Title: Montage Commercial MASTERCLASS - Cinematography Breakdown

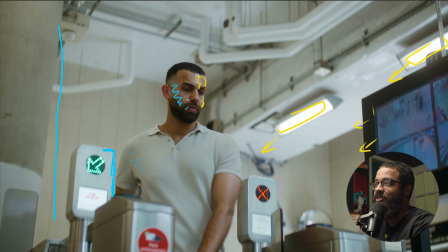This is usually what commercials look like, but just something to consider when you're shooting in a location where you can't really control anything, but you want to keep it consistent.
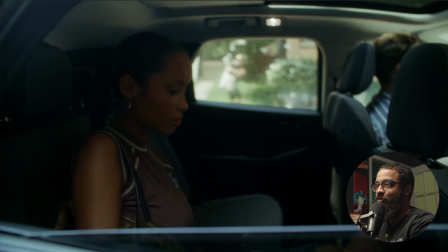Going into the next shot where we're completing what the first person we're looking at was doing.
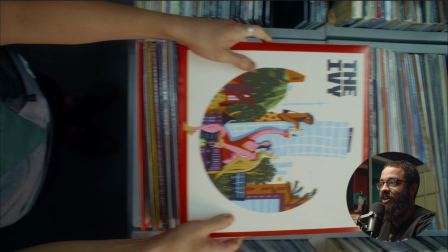If we look at the other shots in the edit, he's back in the subway, and then he just found the record that he was looking for, right?
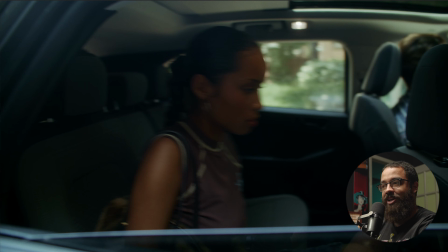Obviously, it's not in, like, we're not going to be doing female talent and then the younger male talent and then the other male talent. It's as like sequence. We're going to chop it up and kind of see what feels better. And this is when camera movements and what makes sense in the edit looks better and feels better.
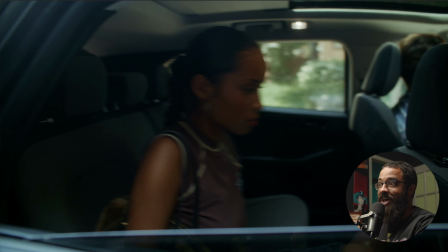You can plan it in terms of like saying, I'm going to do it how I scripted it, but when you get to the edit, everything just changes.
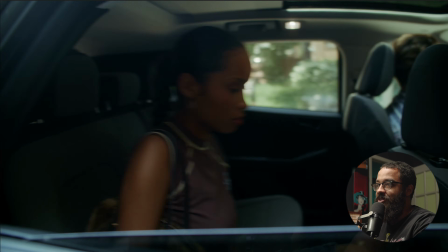So this is something that we found works as well. So we go into her movement, which is her closing the door, and the camera is attached to the door.
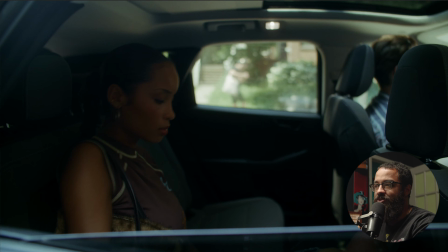So I used the Tilta Hydra kit plus like a tripod extended mount. This is great for just attaching things to cars, but you could use a hostess tray or any other rigs, and then you could just use a simple DSLR.
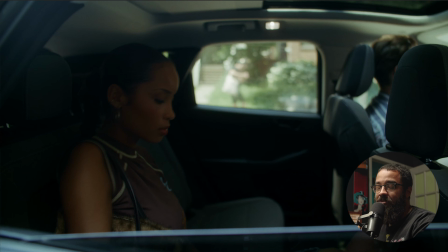For a lot of these specialty shots, for this one specifically, we used the Red Komodo, but for a lot of them, we actually rigged up the FX3, which is an amazing camera for this stuff. When it's a split second, because it gives you a lot of color information for the size of the camera, and you don't need any accessories unless you want to see the video, obviously, but you can use the app.
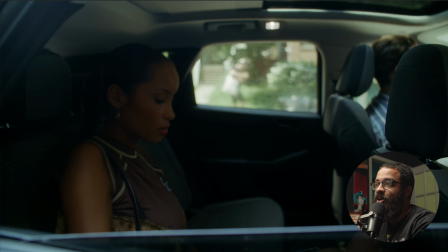But it's so easy to attach to things, and it's so lightweight. So there's not much to talk about here. She's swinging the door shut, and that's our specialty camera moves that we start to introduce. And it is a little bit dark here, so we opened up the sunroof.
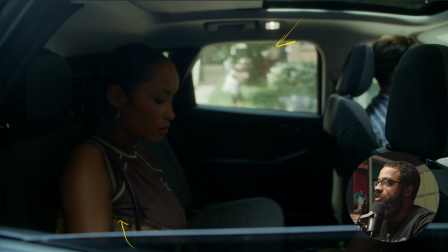But again, this is the same scene, and our sun is technically behind us and is shooting down into here. So it's technically all lighting the background and a little bit of him through the front window, but she's super dark.
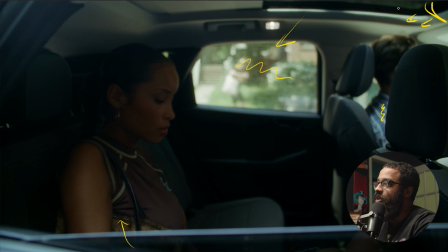If I had time, I would have set a light up on the outside and shot it through here, maybe with some diffusion to light up some of her side of her face, as well as just add an ambience to the car itself. But we were moving so fast, and this is one of the shots that the movement played a lot more in this necessarily than what the image looked like,
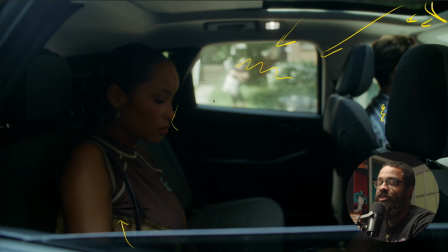because we were mainly looking at the story and what is going to drive that, and not necessarily being nitpicky in terms of like, okay, can we take 15 minutes to light this? Because realistically, we didn't have the time. So it depends. Sometimes lighting a scene is better, but sometimes prioritizing camera movement.
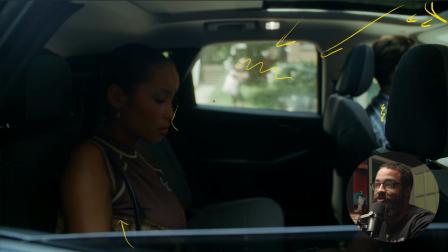And this is just a kind of judgment call that you have to make when creating these things like this. Then we go into the next one.
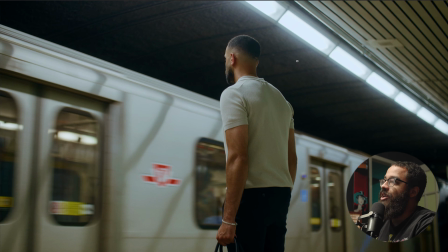Again, this is just considering the lighting and everything in the space that we have. I am now looking at where my movements are in terms of what is going to be moving in frame,
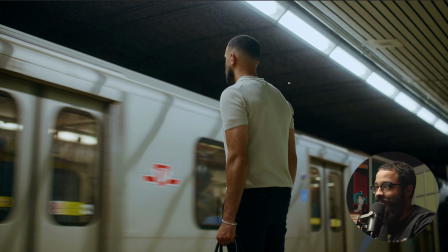where am I going to be moving, and then how can I make this the most interesting. And I love the way that this looks in terms of all the leading lines that we have. So leading lines just are lines that lead your attention to exactly what you're supposed to be looking at. So all these lines direct us to our main talent here.
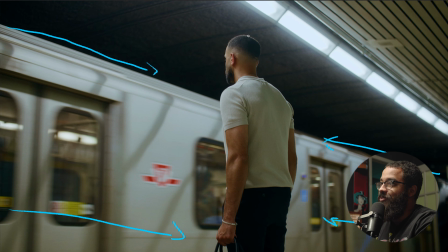Sorry, these arrows aren't the best. And then we have a nice line up here that does the exact same thing. And then we actually build a frame of us to look at our talent specifically.
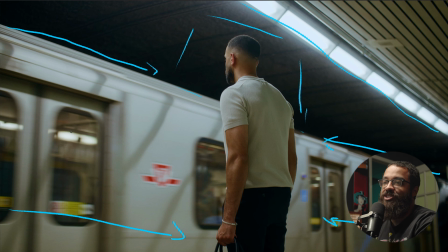So when it comes to, again, we're making locations work. If we look at the lighting, again, this is going to be backlighting. So I'm developing a shadow automatically with these lights as I'm on the shadow side of him. So this is just going to give me the most interest
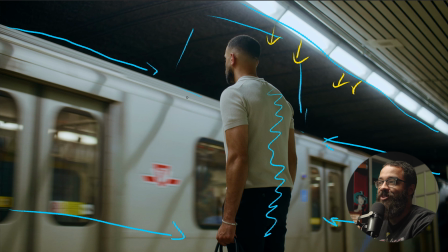when working with a space that you don't have control of. And when another tip that I like to look at is look at your composition in terms of how can I make this the most interesting so the lighting doesn't take over. We knew we had a good colorist on this, so he could dial back a lot of the lights and everything like that.
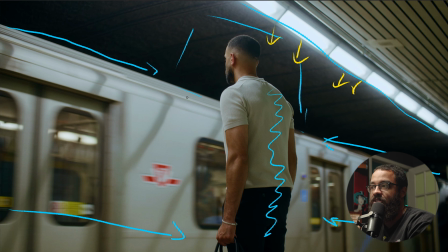So I mainly focused on, okay, how can I make this the best looking image in terms of a composition?
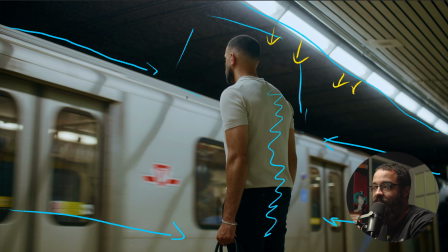And that's just something to consider when you're shooting in locations that you have no control over any lighting.
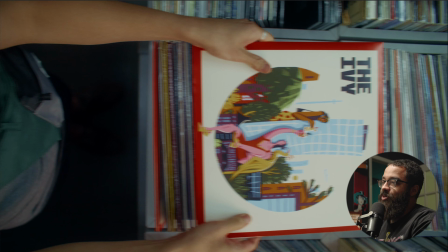And then now we get into the match cuts that really drive this edit forward. We just introduce all the characters and what they're going to be doing. So we're in this record store. And then in each of these locations, we did this overhead dolly shot going across each movement.
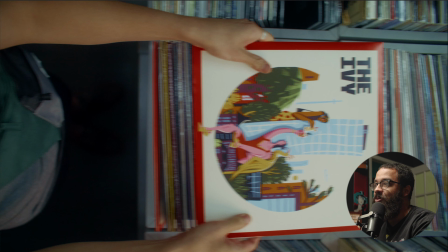And we wanted to drive the edit forward. And generally speaking, when you're going forward in reading or anything like that, you're going from left to right. So this was a big thing that we wanted to implore in this edit, as well as all these camera movements. And it just helps it sell even more. So again, our general movement is going from left to right.
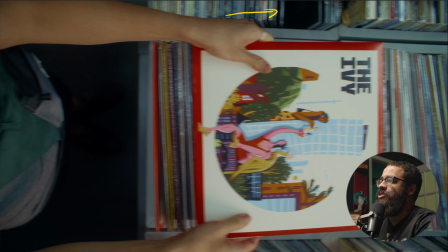And then this was shot on a 35 millimeter.
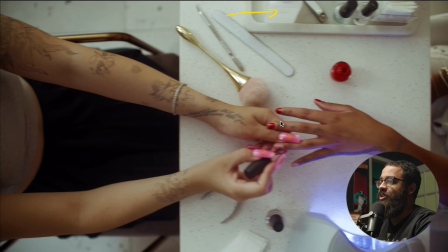And when you're doing things like this and you want to keep it consistent, you want to shoot on the same focal length.
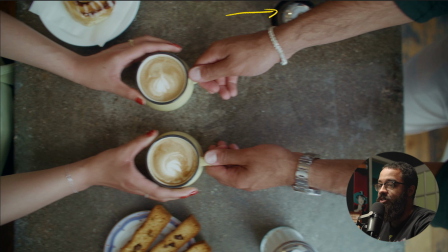You want to have the same speed going across, and you also want to have the same distance.
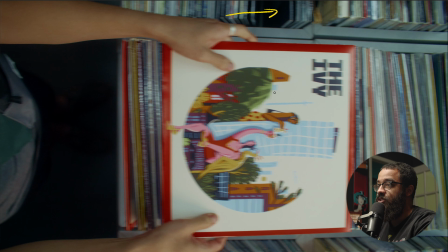So we knew exactly what we were focusing on, which was here, the ivy and the record itself.
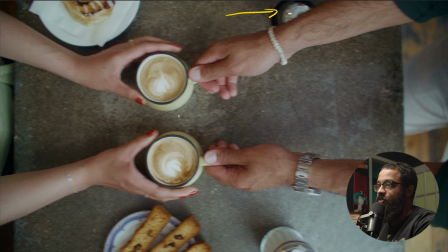In this scene, we're focusing on the nails, and in this scene, we're focusing on the coffee and then the table.
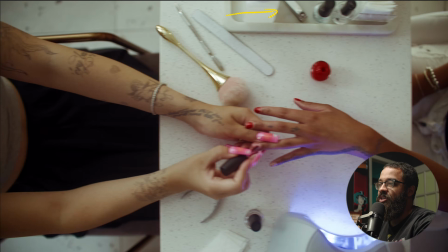So we kind of took this as a reference service, and the first thing that we shot in terms of how the days went was this.
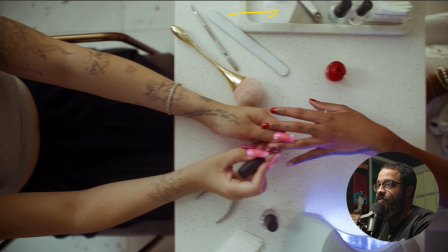And we are like, okay, this feels good. We have some room for cropping and everything like that. Let's make this the distance that we had. So we had to measure. So I had my key grip measure this, and then he would basically, every time we had to set this up,
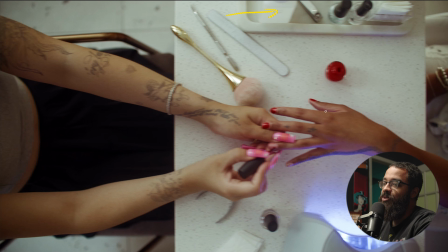he would make sure the camera was at that exact distance as well. You just don't want to set up the shot and then, okay, everything's ready and go for it. You have to think about these things in terms of how it's going to look in the edit. Because if one was, out of whack, even by an inch or two, it might really play up on that.
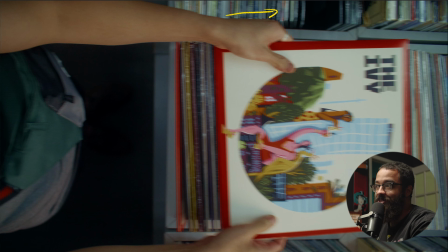So we wanted to make everything consistent from the camera movement, position, and even lighting when it comes to these things as well.
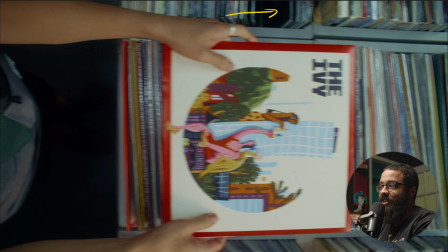So when it comes to flat lace stuff like this, lighting it can be very subjective in terms of how you want to do it.
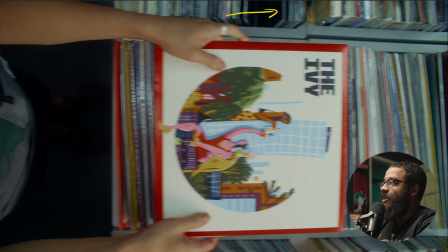Before in the shot that we knew that we had a bunch of sunlight coming from here. So that's what I want to motivate it by. So this was simply setting up the F22 on this side here. And this was double diffuse like we like it. And this is a little bit more bluey.
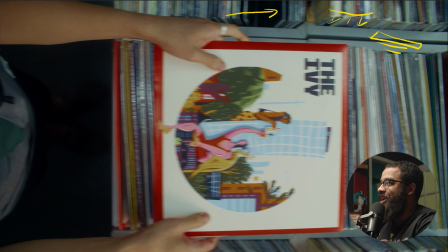And this was us again set to 3200 Kelvin. We didn't really play with color temperature differences as we're going along shooting these scenes. We wanted to keep it consistent. And then on the other side, I just have a neg sitting up here.
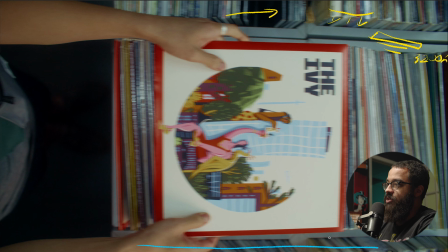And then this is just sitting on the side, and this is kind of giving some contrast back into the image. So super simple, just one light. And we wanted to really highlight this without putting any really hard shadows on this. And then you can see we have some shadows over here and everything like that. So not much really to this.
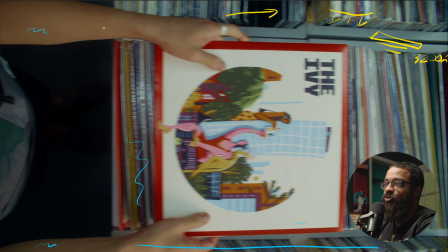It's just one light and the floppy as well. And plus whatever ambient tone we had in the room from the lights that we had previously.
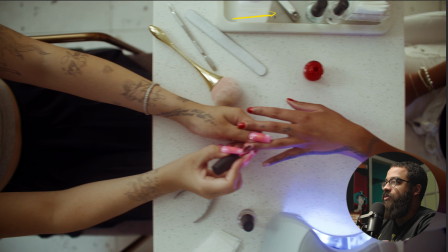And then again, going across here, we have the same camera movement going from left to right. And then you can see that our key side is on this left side here. In a bunch of these places, we're going to get over another thing that we did was a bunch of probe shots as well. And that's when lighting gets really annoying because the probe we were using was at f14.
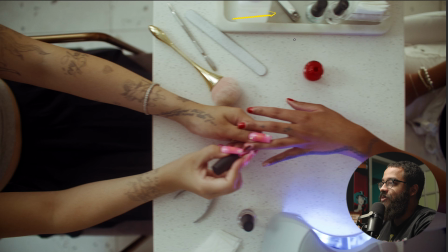But for this specifically, we use the f22 again. This is, again, a great light to use. And then we had this set to daylight because this scene was a little bit more bright and airy, and we're playing up on the daylight look.
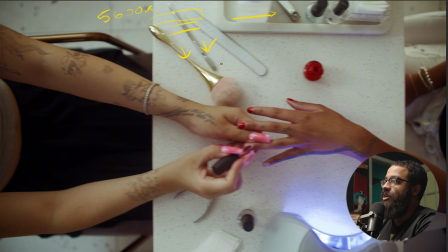And then this is just pointed this way. And then on the other side, we didn't really have any neg. And then in here, we have a little MC, and it was set to a violet color, or dark blue.
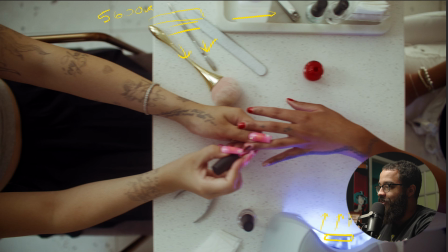And this was like pointed up and bouncing around in here and just giving us a nice little interest here. Obviously, it doesn't make sense because this is what you cure the nails with. That's what everybody was telling us on set. But as a cinematographer and director, we kind of had the final say in terms of how this looks. And we're like, yeah, we want a little more interest.